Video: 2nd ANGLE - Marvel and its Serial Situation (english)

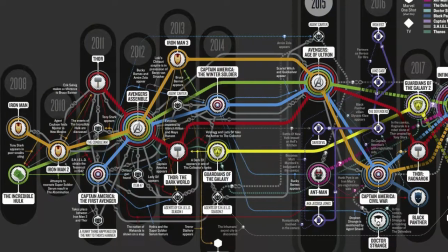(4:32)
If the episode of the television series is taken as a unit in the modular nature of its whole,
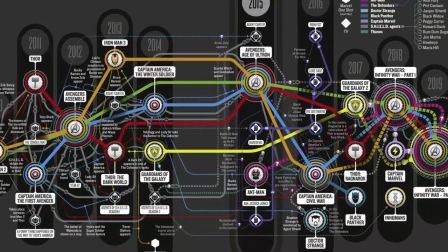(4:39)
the MCU films are on two levels, the film inside the series of protagonists, and this series inside the MCU.
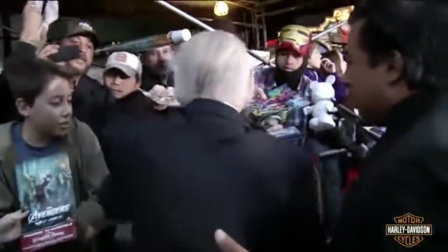(4:47)
The concept of seriality is a major one for Marvel, it is an important factor of their regular income.
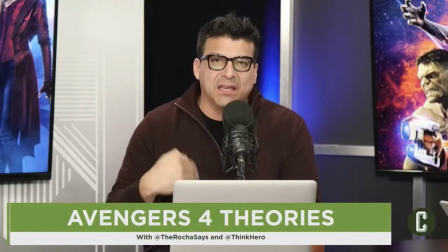(4:53)
But what may present a risk to the company is the growing need for the possibilities contained in the intervals.
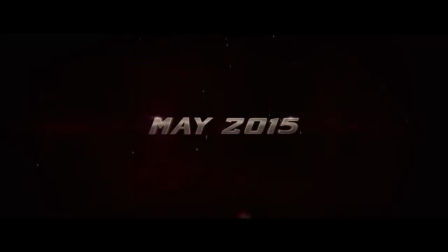(5:00)
These intervals between releases are increasingly short. First of all, the concept of flow of images is present, similar to what Netflix offers for example.
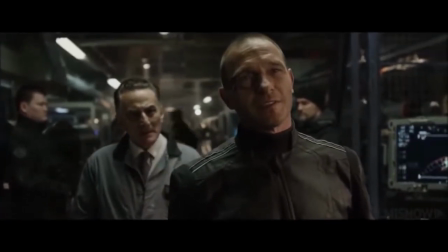(5:13)
The inclusion of scenes during and after the end credits invites the viewer to stay on the lookout for the upcoming films.
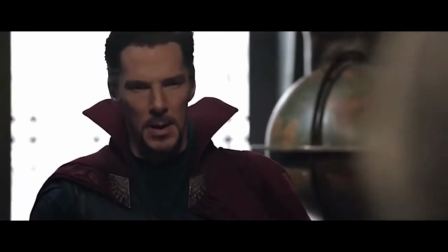(5:22)
These post-credits scenes showing clues to the next productions are at the end of every film, so that any viewer can understand that the story continues in the near future.
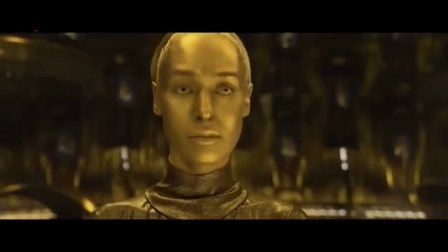(5:32)
So it's easy to create anticipation without even increasing the cost of marketing.
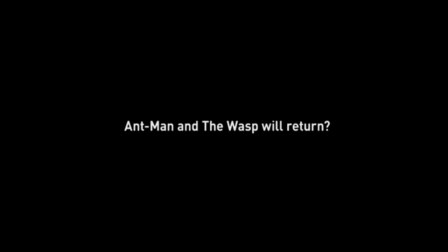(5:41)
And if that wasn't enough, the studio started writing clearly that one character or another will return in a future production. With these methods, they tried to convince us to remain hooked as a regular consumer of the series.
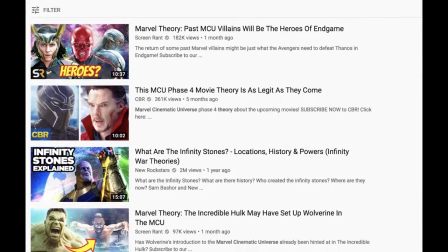(5:58)
At the same time, the internet has become a place for the creation and sharing of theories and speculations about the films.
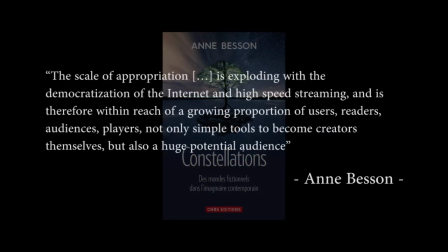(6:07)
In her book Constellation, Anne Besson explains that the scale of appropriation is exploding with the democratization of the internet and high-speed streaming, and is therefore within reach of a growing proportion of users,
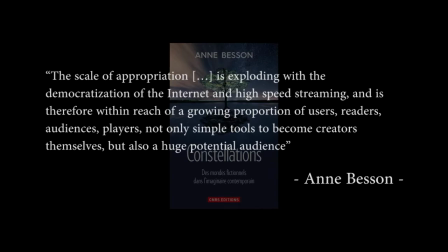(6:20)
readers, audiences, players, not only simple tools to become creators themselves, but also a huge potential audience.
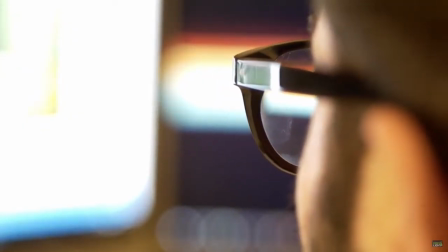(6:31)
Thanks to social networks, The Interval allows the short and long-term development of a cultural forum.
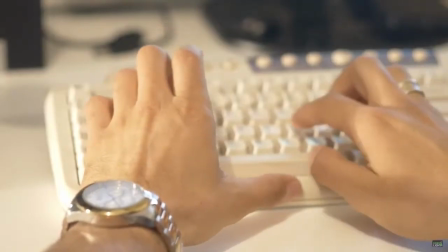(6:38)
Fans discuss and stipulate the evolution and possibilities of the film series.
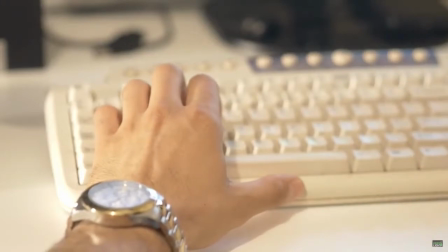(6:43)
With each new film, we see a growth in the dependence of the MCU on the extra-diegetic dimension.
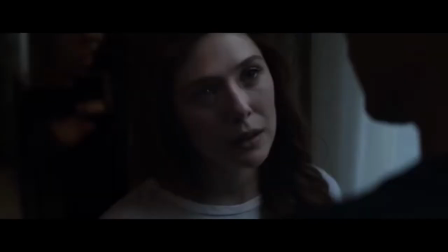(6:50)
The film is now a base for expansion.
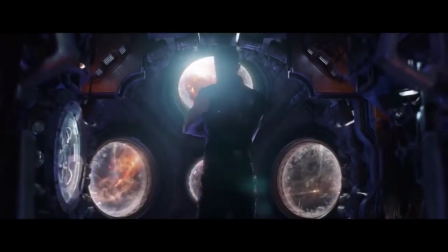(6:55)
The knowledge of the fans thus becomes important, almost essential in the continuity of the series.
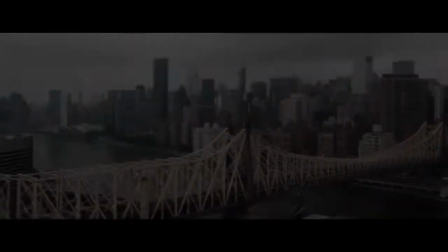(7:02)
Speculations and expectations, surprises, are essential in the evolution of the MCU.
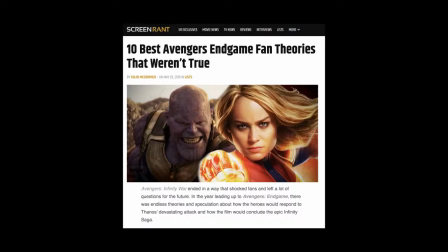(7:08)
Some theories hold up with the flow of films, but with the acceleration of releases, most remain a world in themselves for a short time.
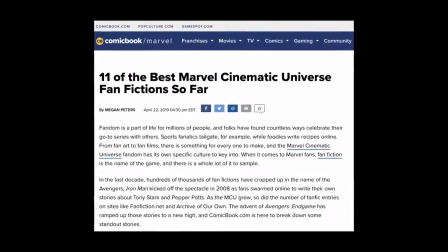(7:17)
Projects such as the MCUs have the potential for community creations outside of its diegetic world.
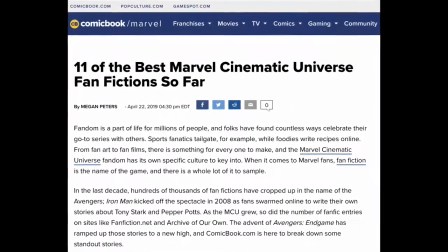(7:23)
Fans, in a sort of playful and social spirit, participate in the world proposed by Marvel.
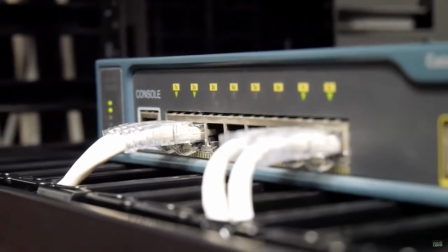(7:30)
The introduction of a production system based on intervals is risky. A connected universe must take into account our equally connected society.
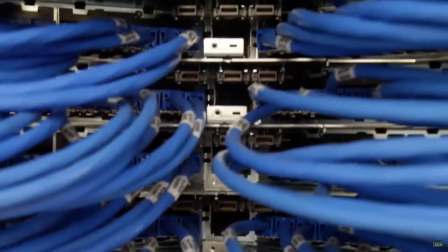(7:39)
Its marketing is now on the lookout for an already existing fan community in constant contact.
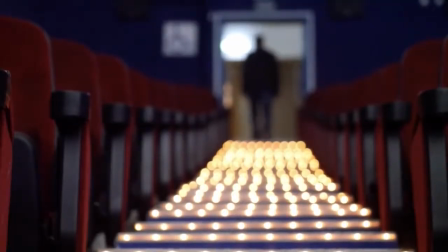(7:45)
But above all, it is becoming dependent on it.
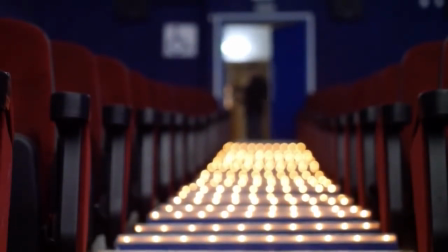(7:49)
If the studio ceases to create these expectations within the intervals, admissions could potentially decrease.
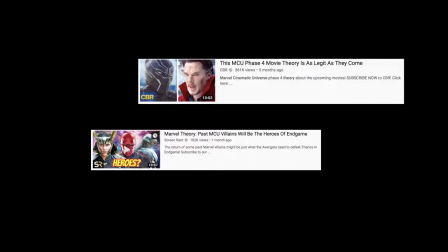(7:56)
What the studio undertakes is to sow to its advantage what can lead to the creation of ephemeral virtual fictions,
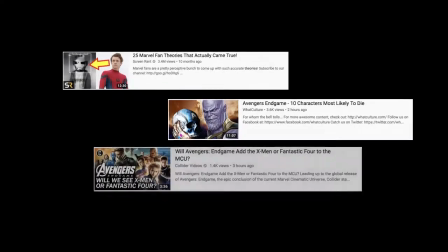(8:03)
theories and speculations, which allows to establish a kind of semi-directed dialogue with the fans.
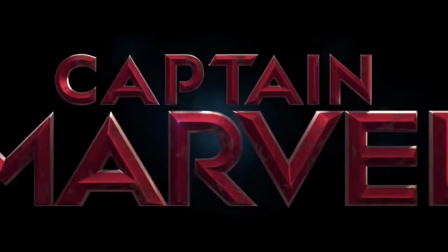(8:10)
Recently, the audience was in the gears of Captain Marvel.
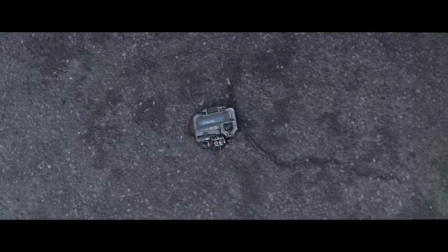(8:14)
In a scene after the end credits of Avengers Infinity War, released on April 27, 2018,
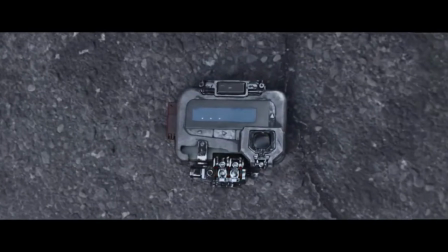(8:20)
we invite the audience to the following events This by briefly showing the logo of the character of Captain Marvel,
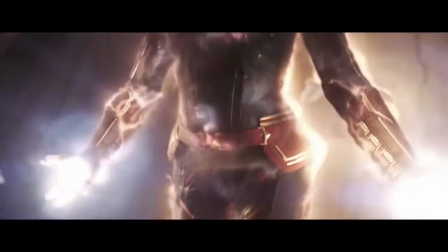(8:26)
until then absent from the MCU. On September 18, 2018, a first trailer for the film is released, showing the same logo.
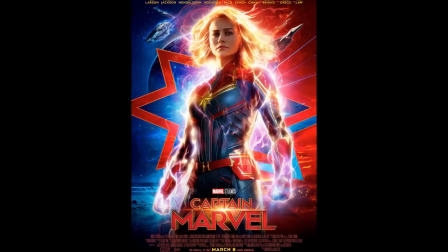(8:34)
The film, Captain Marvel, is finally released on March 8, 2019.